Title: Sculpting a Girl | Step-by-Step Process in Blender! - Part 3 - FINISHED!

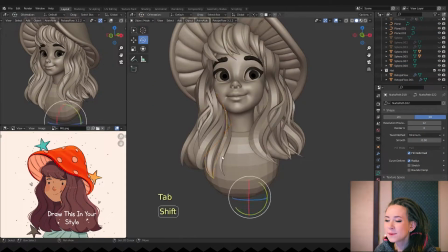[7:52]
I'm adding a sphere for her clothes and making really simple folds. I don't even think about body anatomy right now.
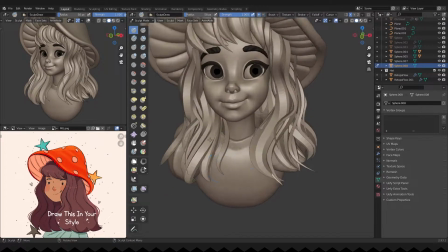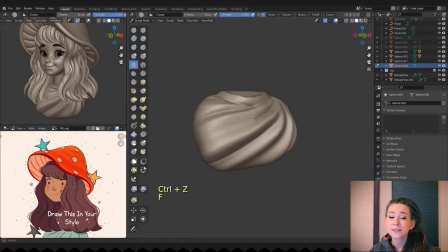[8:06]
Small disclaimer, since this series focused more on sculpting, I will not go into details about the rest of the stages.
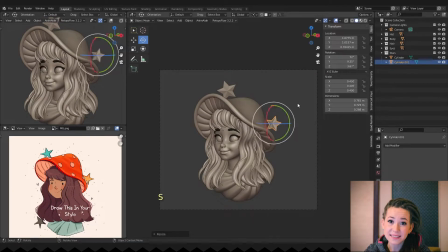[8:14]
Okay, moving on, I'm adding stars. I'm cutting and unwrapping her face and the head.
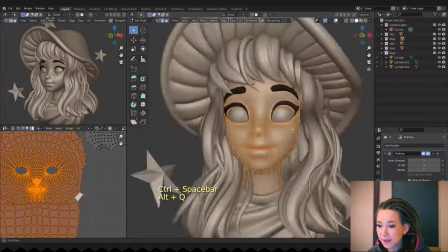[8:19]
We need UV mapping for coloring lips and blush texture, and the dots on her head.
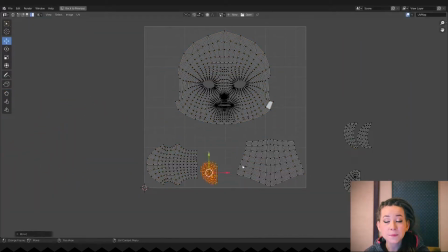[8:25]
And if you want to know more about UV mapping, I would like to recommend my video from the Big Character series.
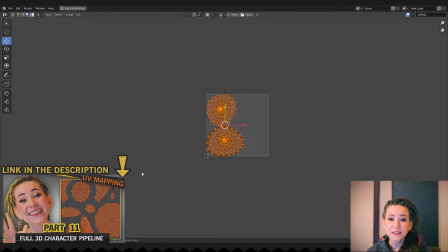[8:31]
I will leave a link in the description, and in that video I talk in detail about my working process.
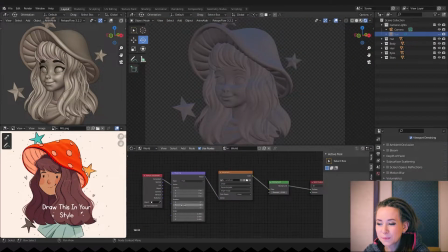[8:37]
I'm moving on and adding lights. My lighting setup is pretty simple. I have sunlight and two colored lights behind the model.
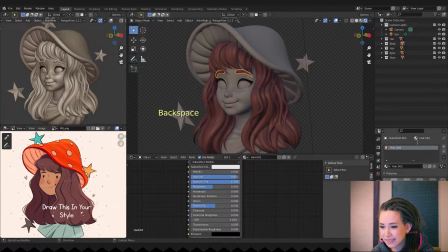[8:45]
And also, I'm always adding an HDRI texture to the world.
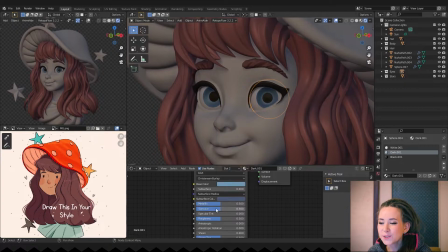[8:50]
I do this so that the shadows are not too black and have a slight color in them.
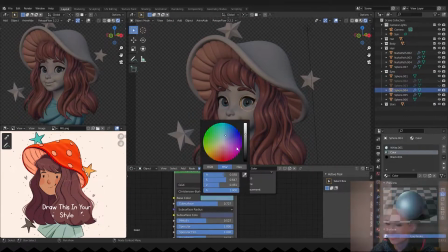[8:54]
And then I'm just coloring my model with the base materials. Now I move on to painting texture for the model.
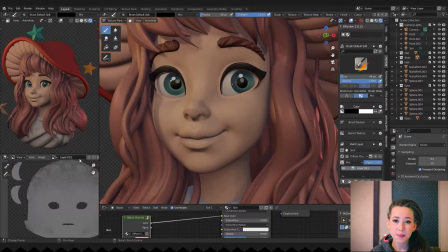[9:03]
Here I will introduce you to another plugin that I use in my work almost every day.
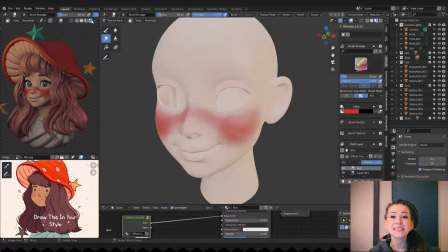[9:08]
It is called BePainter.
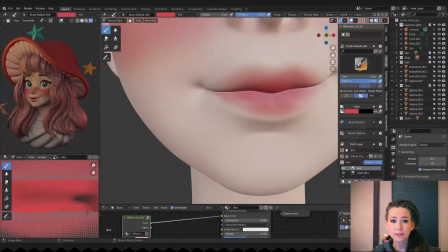[9:10]
To my great regret, at the moment Blender lacks tools for good texturing, so I usually use either Substance Painter or this plugin.
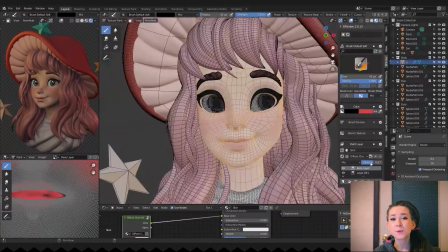[9:18]
I really hope that Blender developers will pay attention to texturing tools too someday.
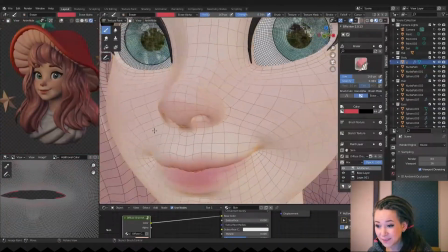[9:23]
As for the texture itself, I make it in the simplest manner.
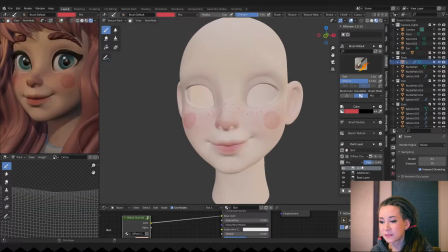[9:27]
I'm painting with bright red all the places that I think would look good with the color, and then reduce the layer opacity.
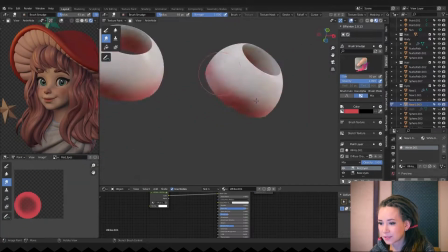[9:36]
I'm also adding some red color to her eyes to make them a bit more realistic.
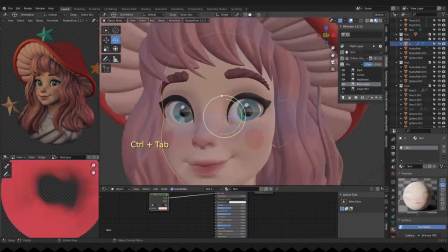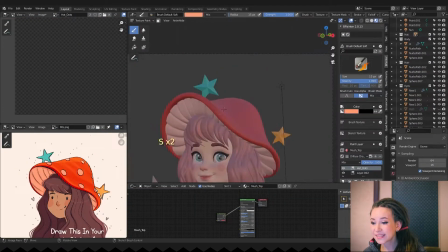[9:47]
Let's work on her head. I'm drawing dots and using that texture as a mask for my head material.
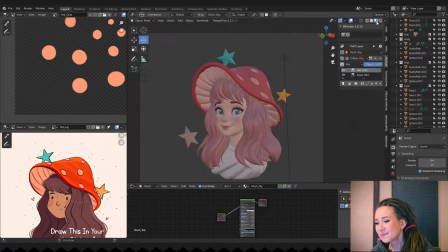[9:53]
I wanted them to glow a little. but I don't really think it's noticeable in the final render.
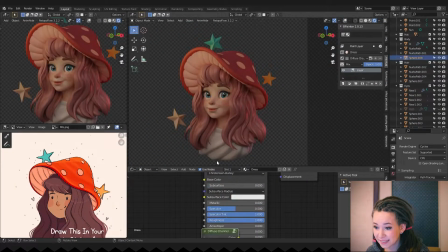[9:59]
I also added subsurface scattering to her skin material and to the head too.
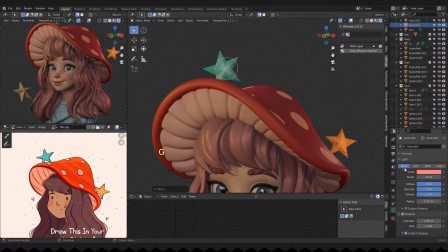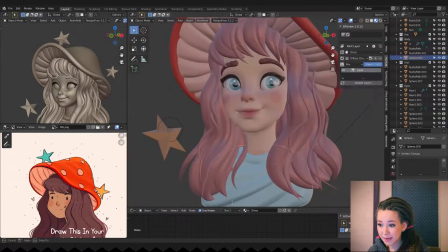[10:13]
And finally, I'm drawing black and white mask for roughness to make her face a bit more interesting in lighting.
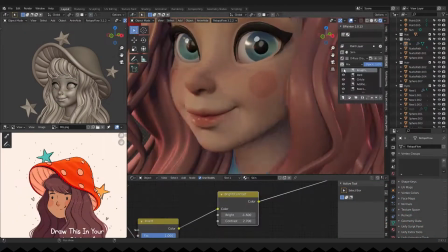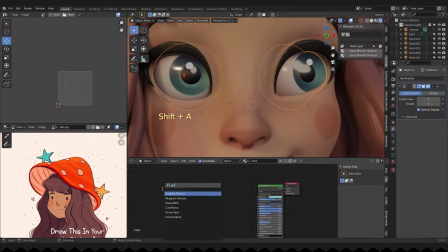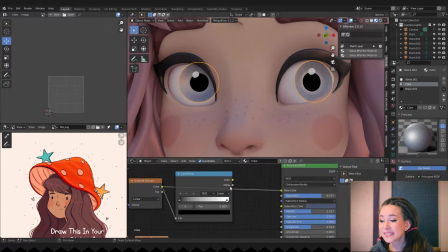[10:30]
I wanted to make some depth in her eyes, so I decided to rework the eyes material, adding a color gradient in there.
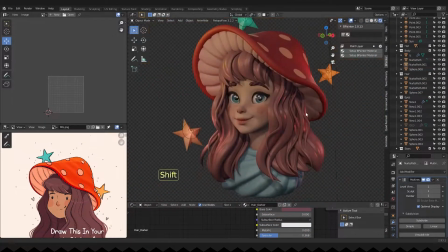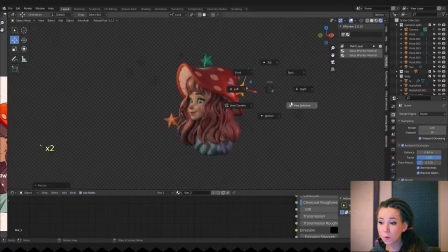[10:43]
At first I had an idea to make a glow around the stars, but I soon gave up on it,
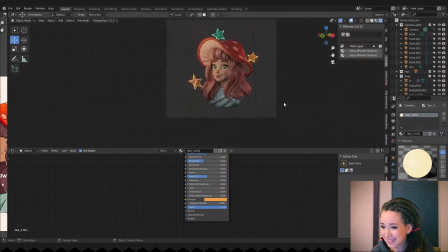[10:48]
cause it seemed that they were drawing too much attention on themselves from the girl's face.
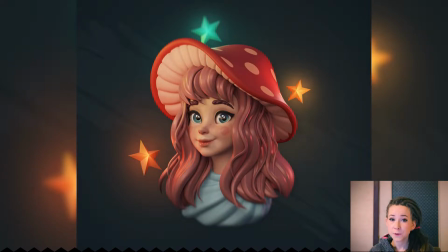[10:57]
And here is the final result. I added the background in Photoshop and painted the glow effect over the final render. And I also played with contrast and saturation slightly.